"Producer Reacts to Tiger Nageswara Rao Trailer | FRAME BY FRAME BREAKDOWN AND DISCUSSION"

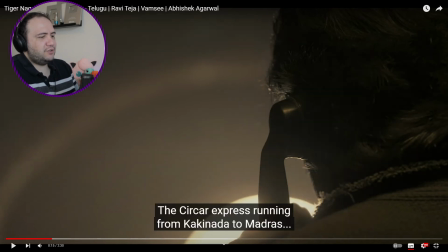3:09 If that makes sense. an appeal to the cops so here we see a shot with um the
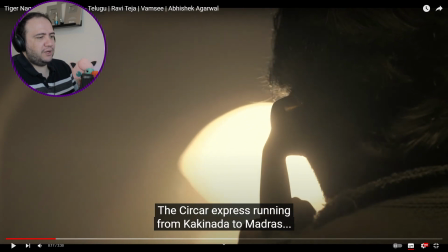3:15 light i like this kind of like silhouette hiding the the character this
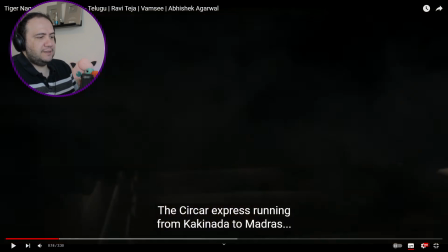3:21 gives it a very cinematic and mysterious look to it the sir car express running from
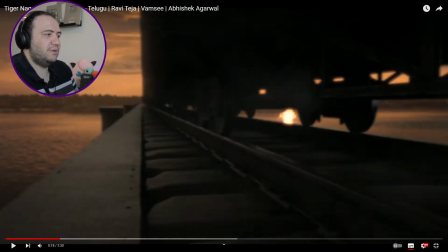3:27 akinada and madras to madras we see a
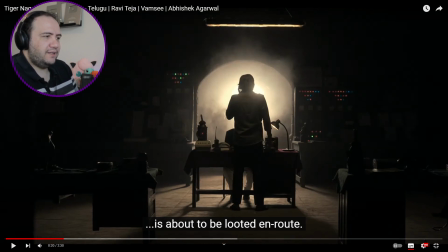3:32 train i like this you see look this is so if
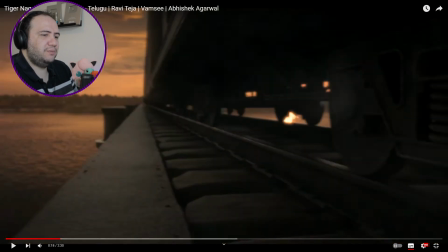3:37 we go back a little bit this is a close-up shot of his of the back of his head
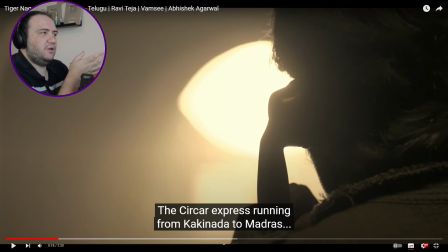3:42 this is a very close-up shot and we can see that it's more predominantly to the right so this gives it more kind of like an intense feel to it and then after we see
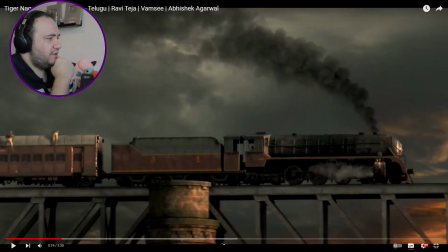3:57 a wide shot oh now i just noticed there are some people climbing on the the train on the left hand side right down here if you take a look at that okay
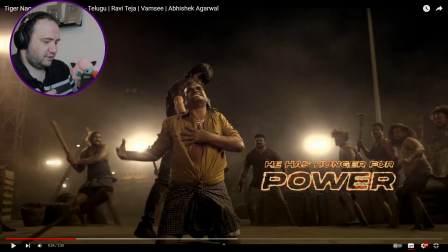4:08 what happened no that's not what i want okay here
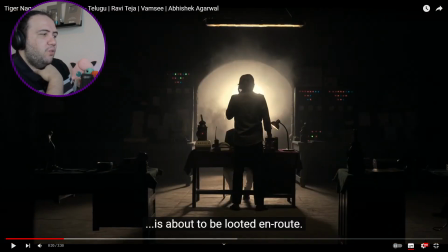4:12 we go and then here we have a wide shot with a a zoom in like a a dolly zoom still showing the silhouette
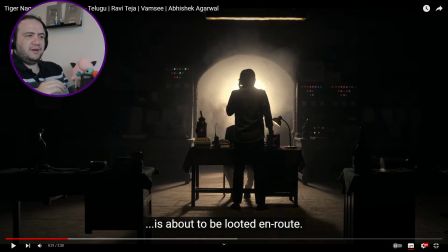4:24 and the interesting thing is that um we can recognize this this is ravita from the back of his head right and they're talking about the cops and i like the visuals here um they're talking about the
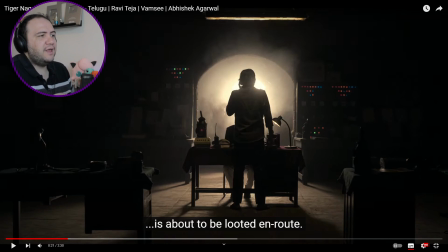4:39 the interception of the train right i like the the fact that there's one major light that is giving the silhouette effect but we can still see him there are also a few lights showing the the radio and the technology on the side so you see the
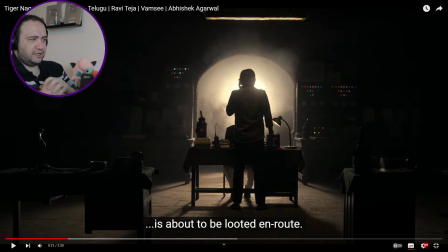4:57 blue red green and orange lights and also if you look closely he is in front of someone
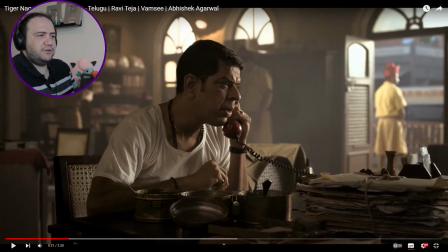5:06 and then we have the reveal of this character which i i feel like i know this actor
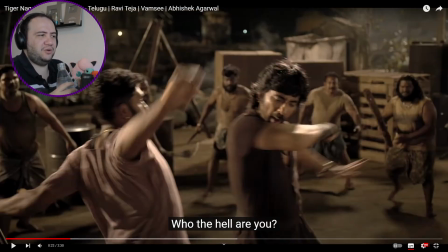5:15 and then it reveals that he's talking to someone but he doesn't know who he's talking to then we have a few action scenes bro the
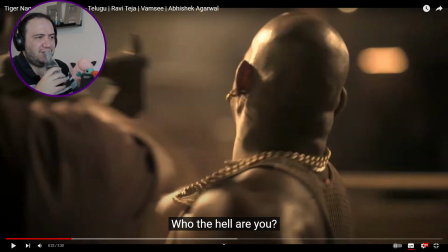5:22 guy got hit with a machine that's not a machete that's an axe on the face look at that wow wow
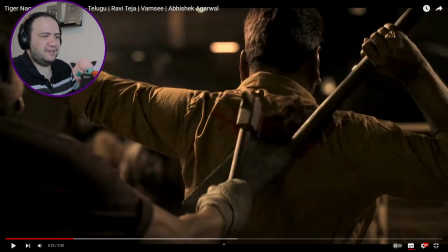5:32 that was nice look at that and i like the the effect here you
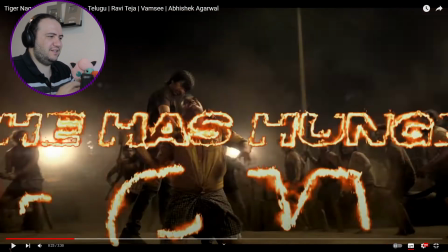5:37 can literally see it instantly cutting him he has
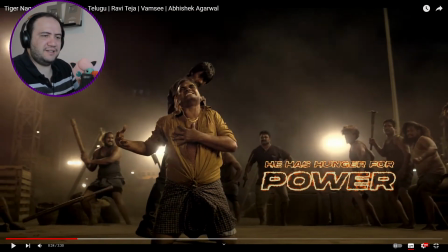5:43 hunger for power look at that guys this is a pan india film right so
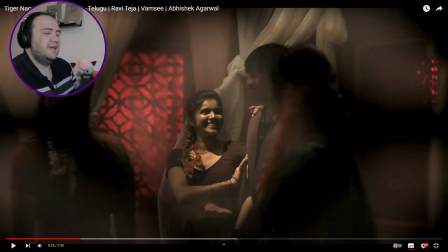5:48 what do you think of it what are we thinking then we have him with a lot
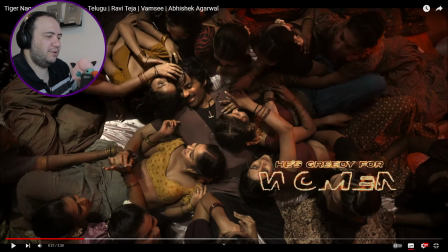5:54 of women so this also shows power in the beginning it showed power of money wealth now
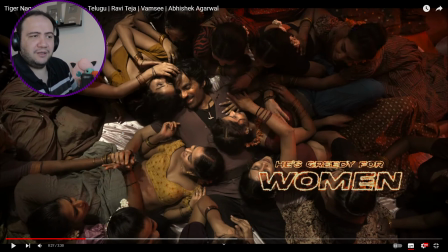6:00 it showed him like a player power of of influence of you know getting the women he's greedy for women so he is um he's a player
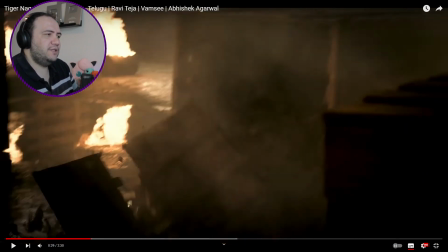6:11 he has money so this doesn't really it doesn't really shout
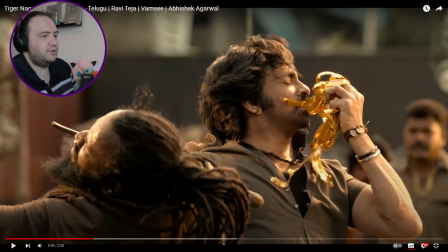6:17 hero it's more like an anti-hero then we see the gold he
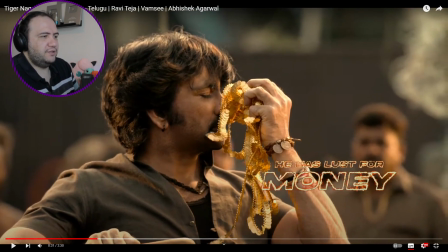6:24 has the lust for money so this man is very materialistic
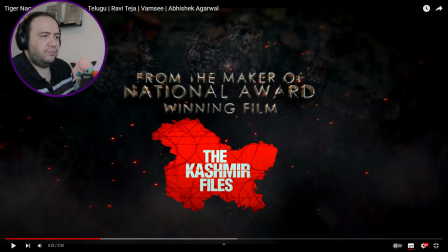6:30 here is uh where they pull their their cards they show that this is from the makers of the national award winning the cashmere files so this is the flex showing that um this movie is
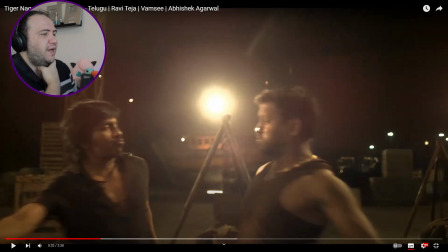6:46 is accredited by people who know what they're doing and i like this type of shot also because you literally see the lights that they're using you you see that they're using lights in fact